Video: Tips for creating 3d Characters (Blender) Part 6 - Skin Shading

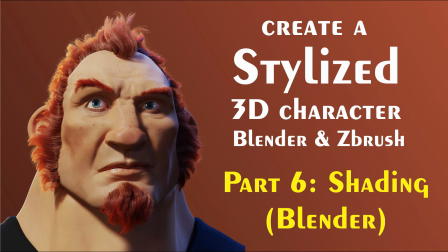0:01 Alright, so welcome to part 6 of this series about character creation in Blender. In the last video I was doing texturing, painting all the different maps,
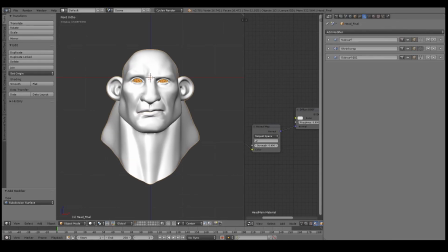0:11 and so in this video I'm going to start putting everything together in the skin shader, the actual final skin shader.
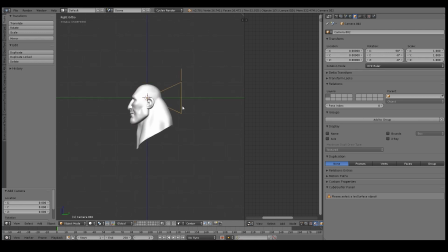0:18 So before I do any sort of shading, I usually want to set up my lighting setup because
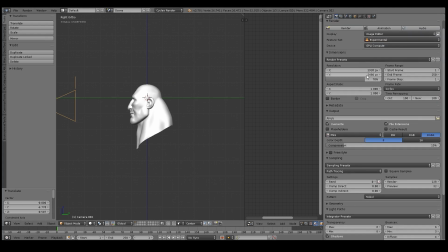0:27 it's just, I think it's just better to have lights kind of set up like how you want them before you do any kind of serious shading work.
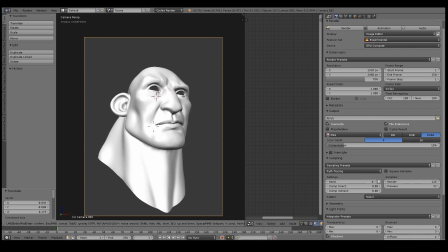0:36 So for a start here, I've just added a camera into the scene and choosing like a nice angle, like a lower sort of angle,
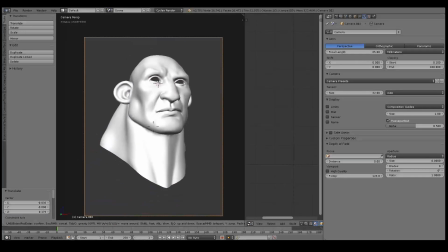0:45 and I'm also trying to set the focal length of the camera to something that I like.
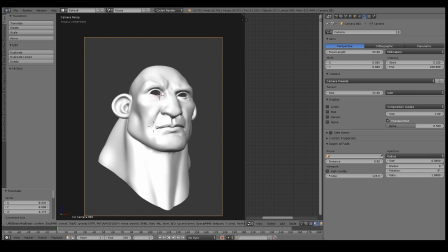0:53 So generally when you're doing portrait renders and so on,
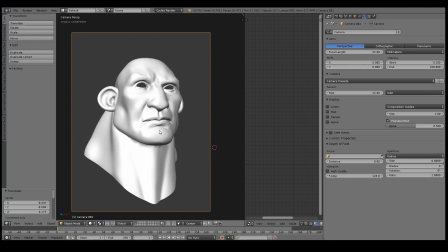1:00 greater focal length is usually kind of better for the portrait. Characters tend to look better with a larger focal length, so that's something to keep in mind.
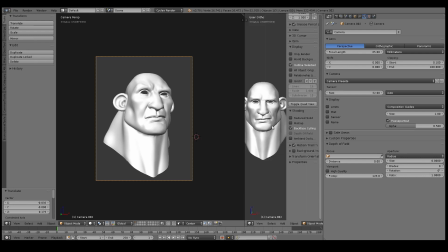1:12 So here I've set it to something like 85 millimeters. So now I'm ready to start actually setting up some lights.
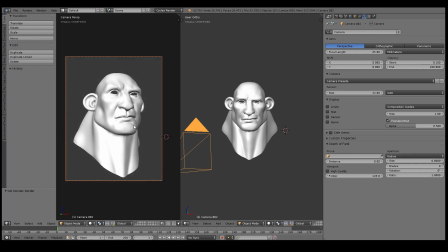1:20 So I'm going to split the view here, and
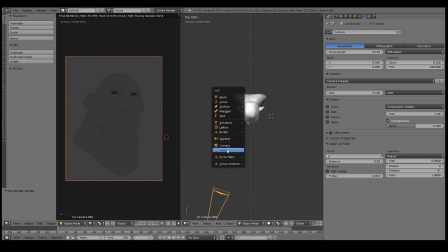1:25 on the left hand side I've enabled render preview mode in cycles, obviously.
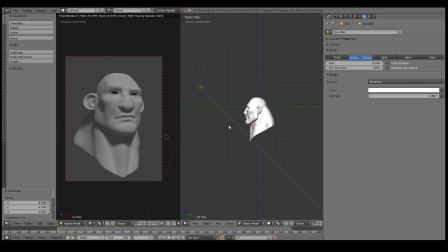1:31 And here I've added in a sun lamp, and so I'll just start rotating the light and start placing it more or less how I want it. I'll also give it a name
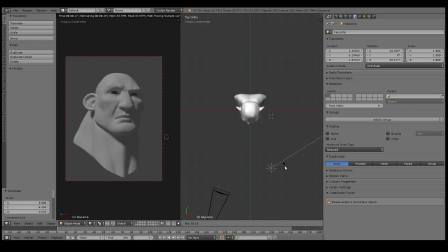1:46 and kind of choose a nice angle, something that I feel that brings out the details of the face nicely, the features of the face. So I duplicated the light here, and I guess I'll just give it a name as well. So this will probably be the rim light.
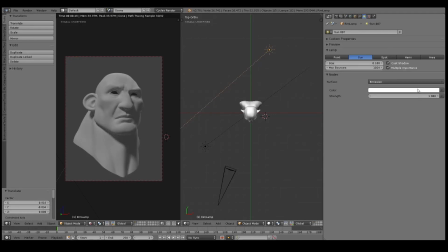2:05 So I want a nice rim on this from coming from behind there, and I also give it a color. Usually I like a nice blue color here, and you can see in the render preview it's already making a nice little rim there,
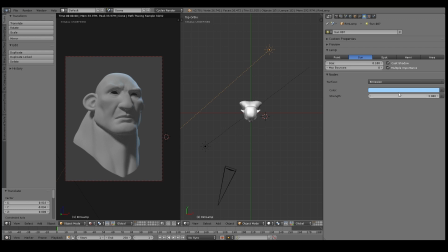2:21 but I do want it a bit stronger, so I just ramp up the strength there. And yeah, that's looking pretty good, I think. And also the key light can be a bit stronger.
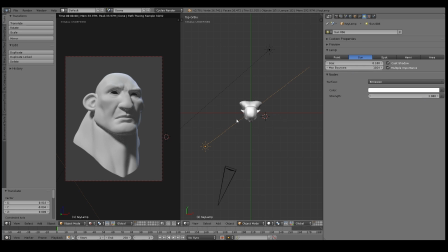2:35 So now that I have my key and my rim, I can also add in a fill lamp. So the fill lamp is usually a lot weaker, and it also tends to not
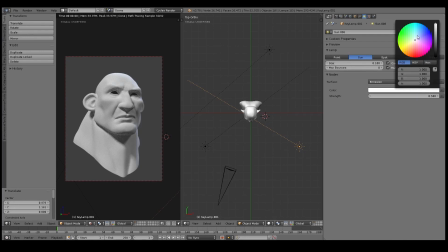2:49 come from the top as much as the other two lamps. So it can come more like a bounce light, come from below or so. So feel free to like play around, obviously, with all your lights. But the fill light has got, it's a pretty subtle light, so you needn't worry too much about it.
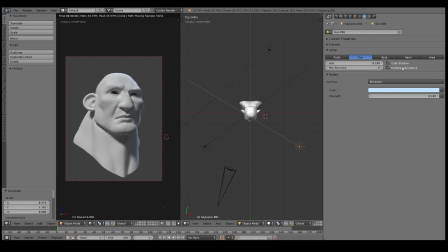3:07 It's mainly there to just make the shadows not too harsh. So I guess that looks pretty good right now. And I might be changing it up a little bit later, but for shading the skin, this is pretty good, I think.
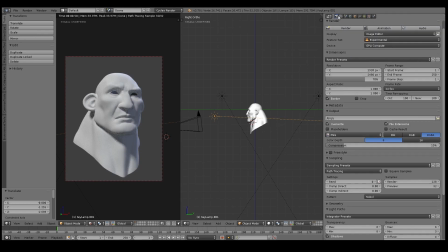3:27 So technically, I don't think it's a good idea to color the lamps when you're doing the actual shading,
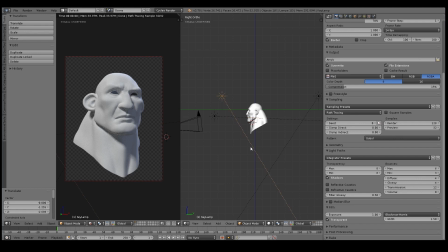3:36 especially on a production where all the assets and all the shaders have to look the same in the end. I think it's better to use neutral white lamps as much as possible. But obviously, this again is just like one project, so it's fine, I guess.
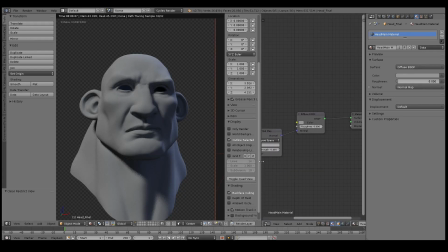3:55 So I've got my lights all set up now, and I'm ready to start building the skin shader.
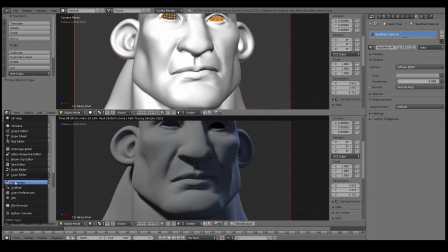4:03 I did make a few off-screen corrections to the lighting, and but mostly it's the same.